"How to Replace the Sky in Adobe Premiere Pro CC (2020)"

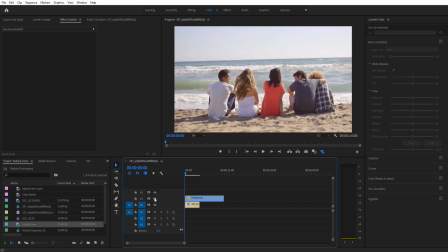195s
I'm just going to delete the audio off the back here. and then I'm going to go ahead and hide it real quick we want to click on our mountain footage and we want to cut it out so we want to cut it into this box up here to do that we need to draw a mask so make sure the mountain footage is selected effect controls over to opacity and then we're going to click on either
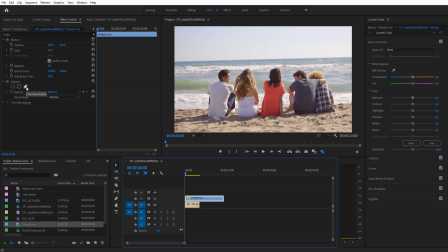214s
if it's perfectly straight you can use this or you can also free draw it I'm gonna go ahead and free draw and when I click on this it's going to give me this tool right here and you'll notice that I can't go any higher up here and I need to get up there so what I'm
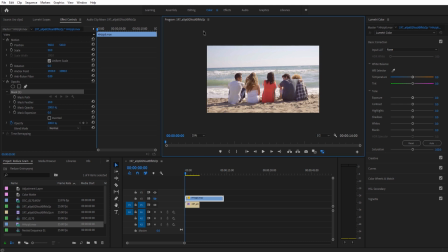227s
gonna do is I'm gonna go down to fit 25% and now I have space to work with so I'm gonna go ahead and create a point maybe right about here create another point right off this edge about here and then just go up and finish off the box and
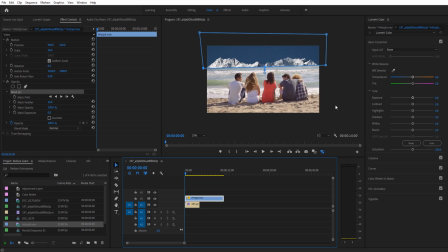241s
now what I've done is I've created a mask so now when we turn on this top footage you're gonna see that the mountains are up here and then the ocean
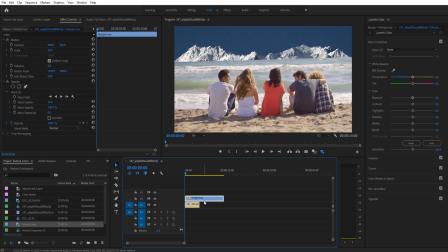249s
is on the bottom we're gonna fit this back the first thing I'm gonna do is we're gonna add a bit of feather here however we also want to adjust the mountains as you see right here we wouldn't be seeing the peaks of the mountains we'd be seeing the base of the mountain if we try to grab the position and move that it's just going to move the entire piece so we don't want that what we want to do is go into effects and we're going to look for an effect
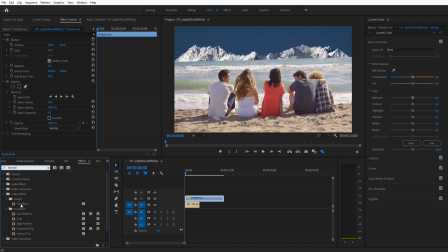269s
called transform it's under video effects distort transform drop that onto our mountain footage and what
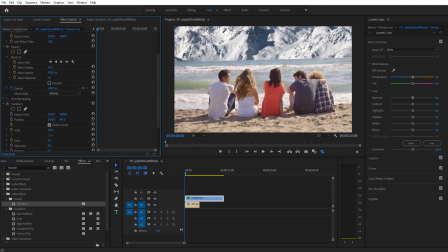276s
this is going to do is it's going to move it in the background and keep that that mask going So, we want to pick a spot probably near the base right down here that's going to be the best place to put this so it looks the most natural. You can bring it up a little bit too, depending on how you blend it, it can look, basically it can work with a whole bunch of different things.
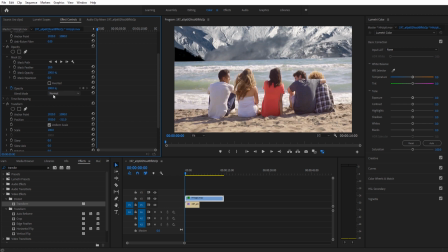296s
So we're going to put it right about here. Now, we're going to go back up here and we're going to feather this out a bit. What we're going to do is we want to create a little bit of basically blending between the two. And when we put it up here, you're going to also notice that we're kind of getting that sharp line again and so we don't want to do this too much,
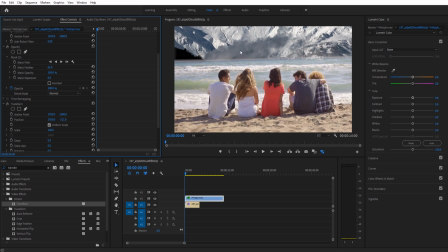315s
we want to just give it just enough that it blends the two together in a slightly reasonable manner and if we need to we can also take this and we can sort of adjust this downwards just a touch to sort of put it over that line more and I'm just going to do that, I'm going to bring it down just a touch more and now that blending line is just a little bit more natural.
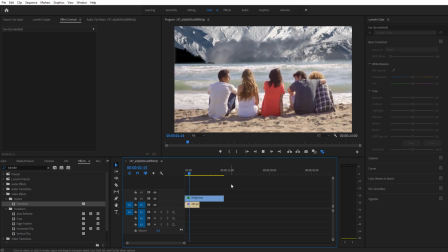335s
Now of course right now it still doesn't look too realistic. First thing we need to do is we need to correct this footage. You'll notice it's very blue here. Well, this is sort of a warmer color. So to do that, we kind of just need to eyeball it. We're going to click on the mountain footage. We're going to go over to Lumetri Color.
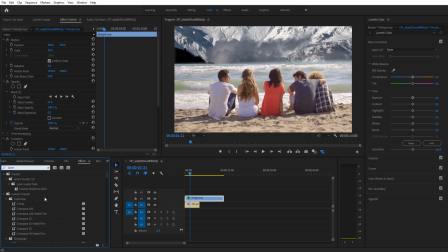351s
You can click the Color Workspace, or you can actually go into Effects and look for Lumetri Color, and then drag and drop that on the footage and do it over here. Wherever you do it is fine. We just need to take this temperature, and we're going to bring in just a touch more warmth here.
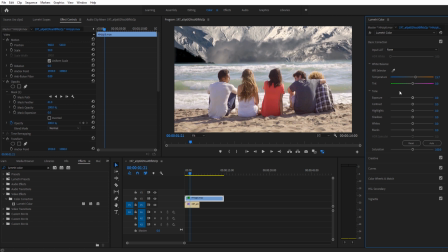365s
Just something to match sort of these whites. That's what we're trying to do, is sort of eyeball these whites to match them just a little bit more. And this is a very subtle change, you'll notice, but it's going to make it all sort of look like it's in the same footage here.
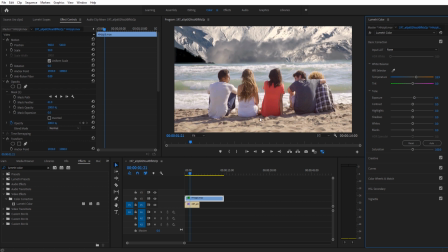382s
We also may want to bring up the exposure just a bit, there's sort of some whites that are being blown out here, so we kind of might want to match those together. Again, this is eyeballing it, we're just going to keep moving things around until it looks good,
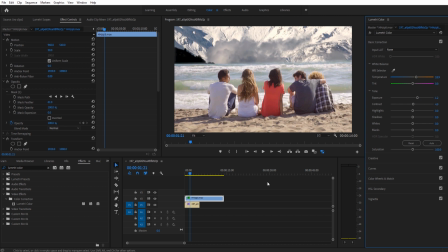394s
until it looks like it might be a little bit more in the scene. and right there I feel like it's looking already a bit better our next step we want to go ahead and we're going to add some mist we want to make this look far away we want to add a something to cover up this line right here so we're going to go over into
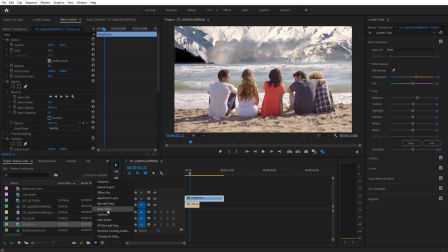410s
our project we're going to click new and then we're going to look for the color mat it's going to automatically make one for
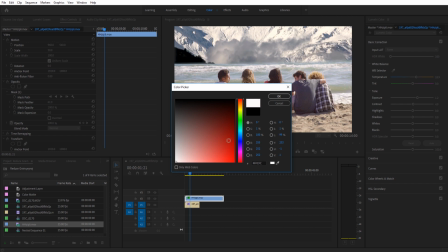417s
the sequence that we currently have selected that's okay and then we want to go to a color now we can make the mist any color we want and the other one the example I showed you,
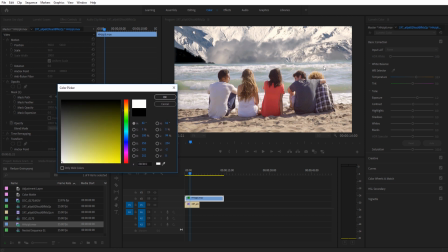426s
I made it a blue mist, but in this one, let's go ahead and make it a little bit of a yellow mist, because maybe there's a warmth here that we want to replicate. So if we go ahead and go down to the white, we want to make this yellow right here, and we want to go to the bottom left, and then move it over just a bit, so you have a tiny bit of that yellow in there.
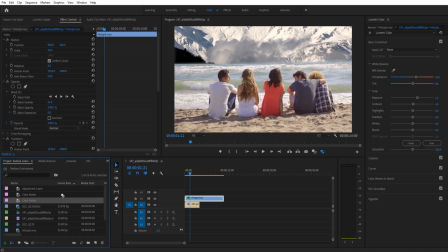444s
Then click OK, click OK on the mat, drag and drop that over,
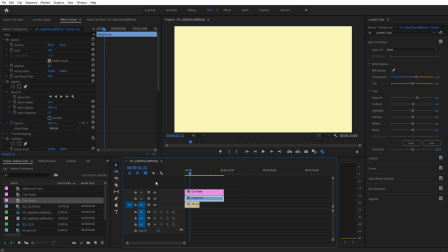448s
and now you'll see we have this yellowish mat on the top. we're going to hide that just for a bit so
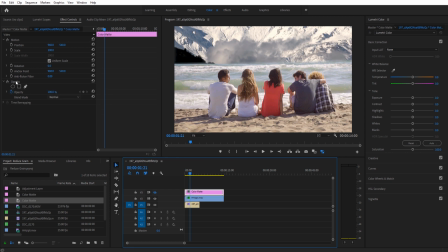455s
we can work on the bottom here we're going to click on the opacity click a box and make sure your color man is selected when you do all this you're gonna see the box right here gonna drag it over to the look the left and we want to basically just bring this up and we're gonna
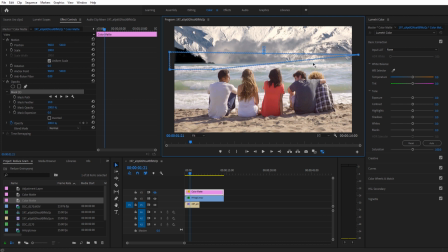470s
try to put a box right over this horizon and maybe like so maybe we want to bring it up because we're going to feather this so we don't want it to go over their heads too much.
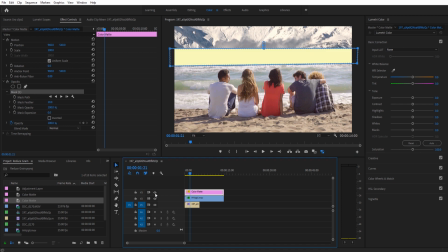484s
We're then going to take the footage, turn it back on, you'll see that we have this basically yellow rectangle. We're going to take the feather, we're going to increase that a bit, and now we already have that mist going. We're going to bring the opacity down a touch just so there's a tiny bit of mist.
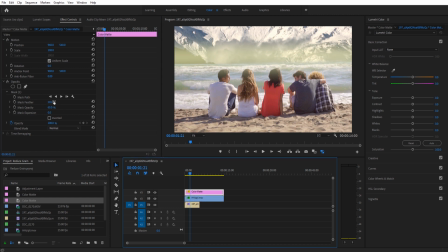503s
We don't want a ton of mist here. So, maybe bring the feather back in a bit, sort of grab this, and now it's looking good, but we have this big space up here that isn't yellow, so we want the mist to sort of go
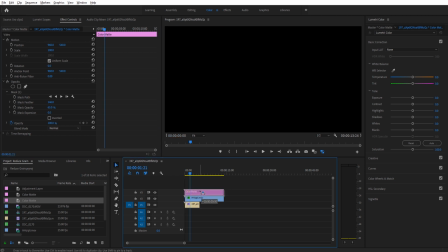517s
stronger as we go up. To do that, we're just going to duplicate this, so hold the Alt key and drag it up, and we're going to get another one of these.
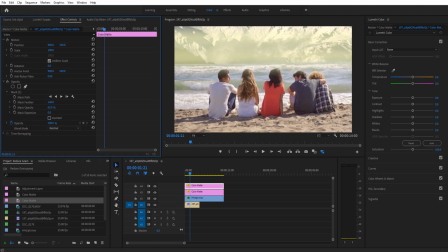523s
We're going to grab that position, we're going to move this position up, and then maybe grab the mask itself,
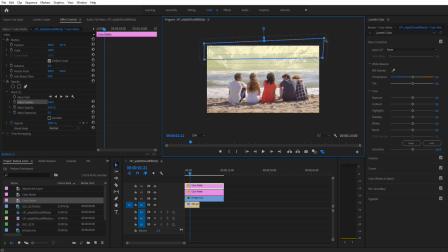529s
go to 25% and just make it a little bit bigger so that it covers the top up here and
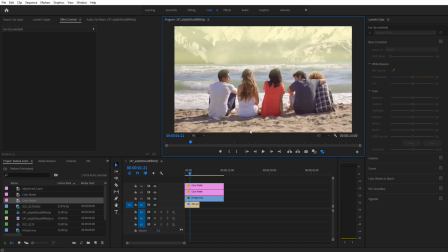537s
then we will zoom back in go back to fit and now what we're looking at is it's looking like a pretty good mist here maybe a little bit on the strong side so maybe we take this bottom one we bring the bottom one down and
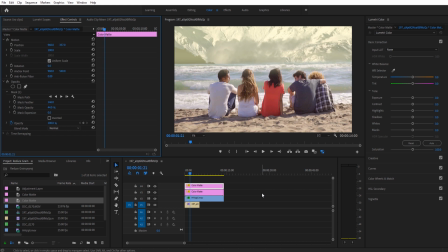551s
then take the top one and bring it down just a little bit above that's about 46 right there and play that back and that's looking a bit more natural we can always play with this more we can bring it you know way down maybe we just want a tiny miss here, so instead of the 40s, we can go to about 15, maybe a little bit more on the base, maybe a little bit more on the top.
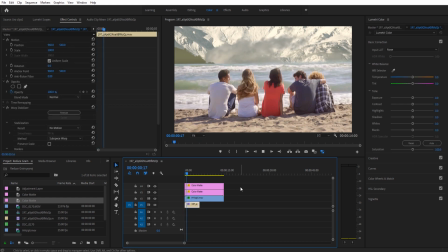570s
It's all about these tiny adjustments until it feels right. And right here, we're already getting a better feeling of this. Now we have this really sharp line here, so I'm going to go here, I'm going to try to maybe add a little bit more feather here to sort of try to fix that sharp line a bit.
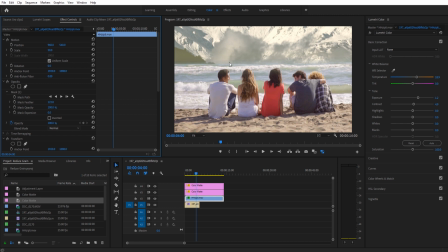588s
It's going to be kind of hard with the bottom of the footage, but overall, again, we're We're just trying to mimic a little bit. We're not trying to force this and make it look perfect. This is for a short scene. This is Premiere Pro. We're not in After Effects. We're trying to just replace the background in the best way that we can.
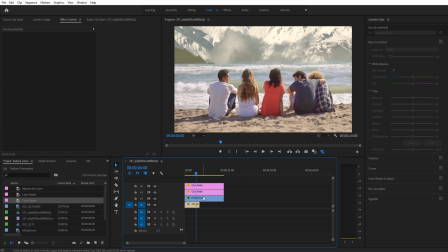605s
Our final step here is we're going to add a bit of blur onto the mountain. The reason we're going to do this is because the mountain right now is too crisp. It's too clear for what we're working with. If we go and set this to full, you'll see that the mountain looks just as clear as the sand right here.
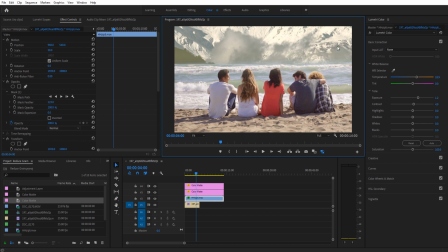621s
But it's really far away, so if the focus is here, it's going to be blurry even just by a little bit. Going to go into effects, going to look for camera blur, going to click on that camera blur right there under video effects, blur and sharpen, and drop that onto the mountain. And then we're going to go down here, and 25% is way too much. We want maybe 1%.
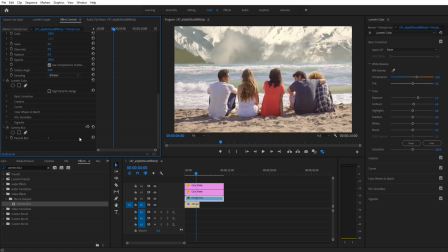640s
And if we click the 1% through, you're going to see it adds just a tiny blur to it. If you look at the edges here, let's get this big so we can really look at the change here,
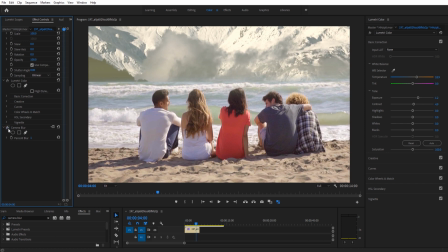650s
look at like the edges right about there you see it just blurs everything just a little bit makes it look like it's in the background more and focuses our eyes down here which is supposed to be what the you know maybe some friends are are looking at their environment we want that to look at the friends we don't want to focus on the effect so
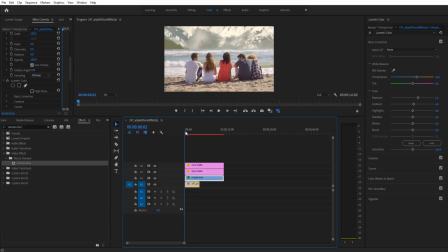667s
now we have our effect created this effect once you have the blur it's going to be hard to play the footage
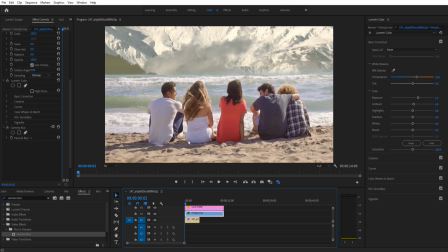675s
back you're going to get basically choppiness or nothing. To play it back you'll see that there's this red bar. All you have to do is click the enter key on your keyboard and it'll automatically begin rendering this bar out so that we can view it. So I'm going to click that so we can watch. So now we have finished the encoding.